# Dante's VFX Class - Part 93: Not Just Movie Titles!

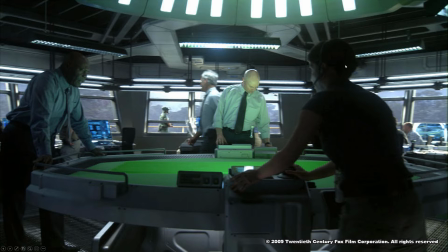The tricky part, of course, is all the hair and the motion blur and stuff like that.
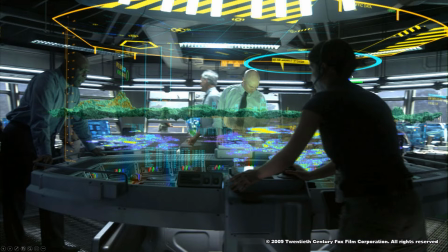And when you put it in there, as you can see, it did get a little crunchy perhaps in here, which is just fine because no one's going to notice that. And all of this stuff, this graphic design and motion design is not typical of your average VFX artist.
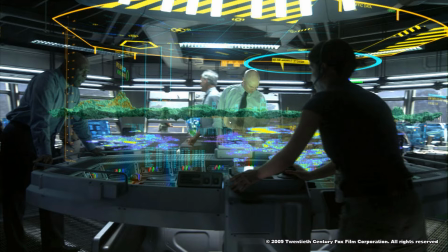You're going to call in specialists to do this. You're going to call in dedicated motion designers that have training in actual graphic and animation design. A VFX artist usually works on trying to make something look real, not so much like building out new UIs or languages or holograms or interfaces and stuff like that.
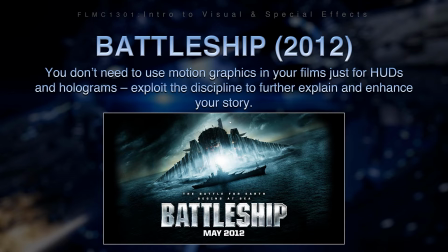Those are specialty jobs in visual effects. Battleship 2012. You know, you don't need motion graphics in your film just for HUDs and holograms. You can exploit the discipline to further explain and enhance the story. And the reason I mention this movie isn't so much that,
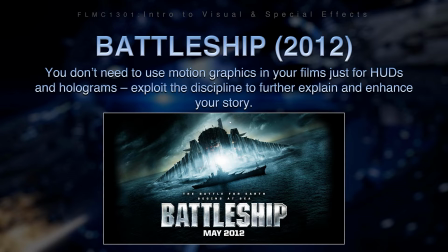you know, there was a lot of great water technology built for it from ILM and stuff like that.
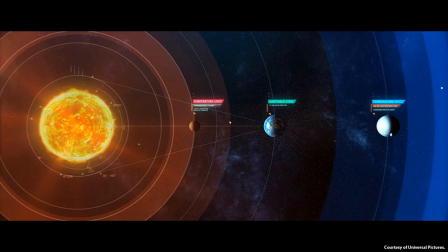But what's really kind of nice about this movie is a great use of the motion graphics at the beginning of the film to tell the story. If you have basically what amounts to infographics, animated infographics,
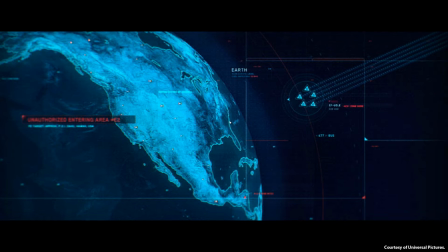talking about an invasion or whatever you need to show, you're doing it at an incredibly cost-effective manner. You don't have to literally show the aliens invading Earth in a photographic, photoreal sense, which is going to be expensive, time-consuming.
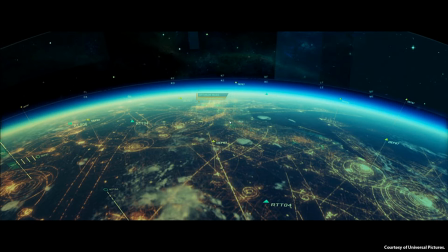You could do it with something like this approach, and it's an incredible cost-saving measure. And it gets you caught up in the story as quickly as possible, so then you can jump into the actual meat of the story, the things that you want to talk about, and not just give,
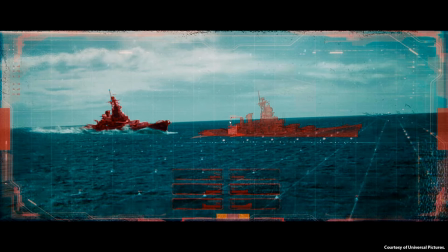you know, a long, you know, introduction to how we got here. So it's kind of a nice use of that as well. Pretty cost-saving measures and expositional elements.
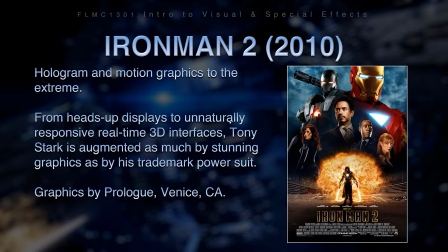Iron Man 2 came out in 2010. Holograms, motion graphics to the extreme. Everybody knows that Tony Stark is just a madman when it comes to his workshop. From heads-up displays to unnaturally responsive real-time 3D interfaces,
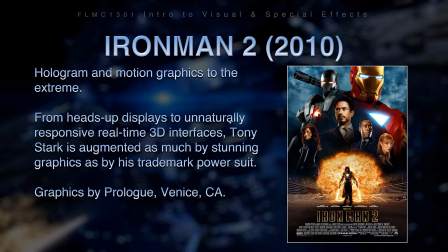Tony Stark is augmented as much by stunning graphics as his trademark power suit. Graphics by Prologue from Venice, California.
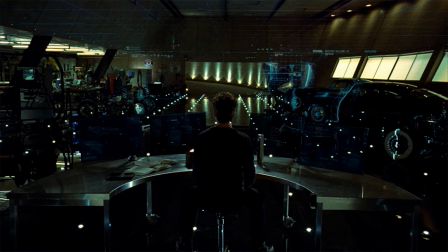Great thing about Tony Stark here is his basically his workshop, I guess, his layer of productivity, is as we look through this for Iron Man 2, Prologue lifted screen design elements
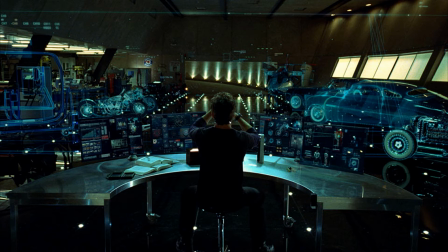off of flat surfaces and into the three-dimensional world that surrounded Tony Stark. And as he struts through his secret lab,
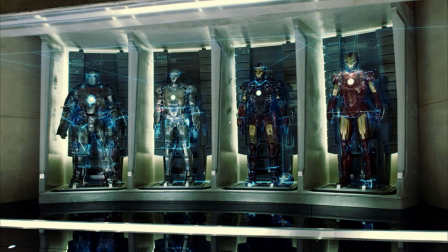you know, a virtual world of swirling data and wireframe plans pop forth from his fingertips.
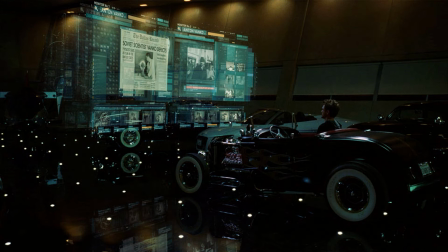And this isn't just gratuitous CG bells and whistles.
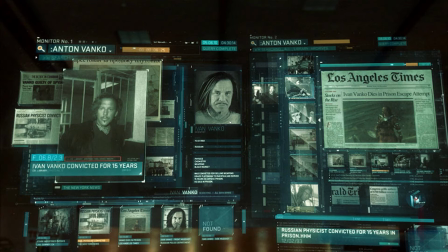I mean, it looks great, of course, but this is more to show the genius of the character. We're trying, you know, the story people are trying to say, this isn't just your typical inventor.
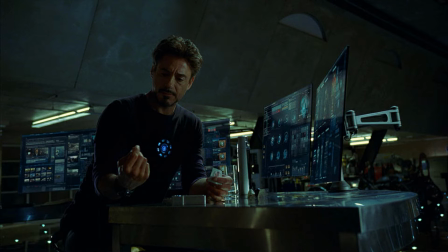Tony Stark is a super inventor, super intelligent person that just needs all this data around him,
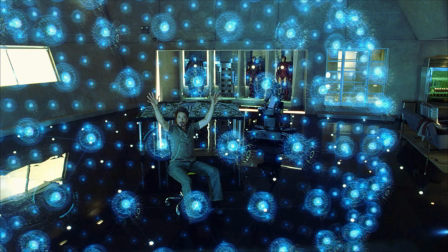you know, to get his vision to the screen. So this is to show the genius of him. This is not only is a master crime fighter, a master inventor, apparently he's also a master of Adobe products as well.
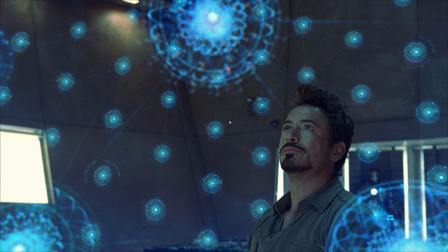You know, I guess they don't really show, you know, when he's not on a mission, and maybe he's at home in After Effects and Cinema 4D kind of creating all these graphics. No, I'm just kidding. I'm sure his AI systems do that for him, right? But these stills really don't do these designs any justice.
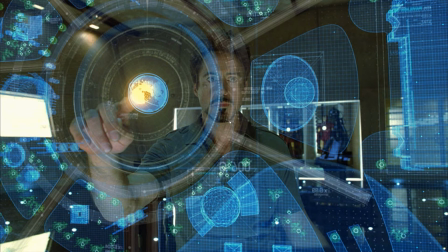Let's take a look at some of these great user interfaces in action.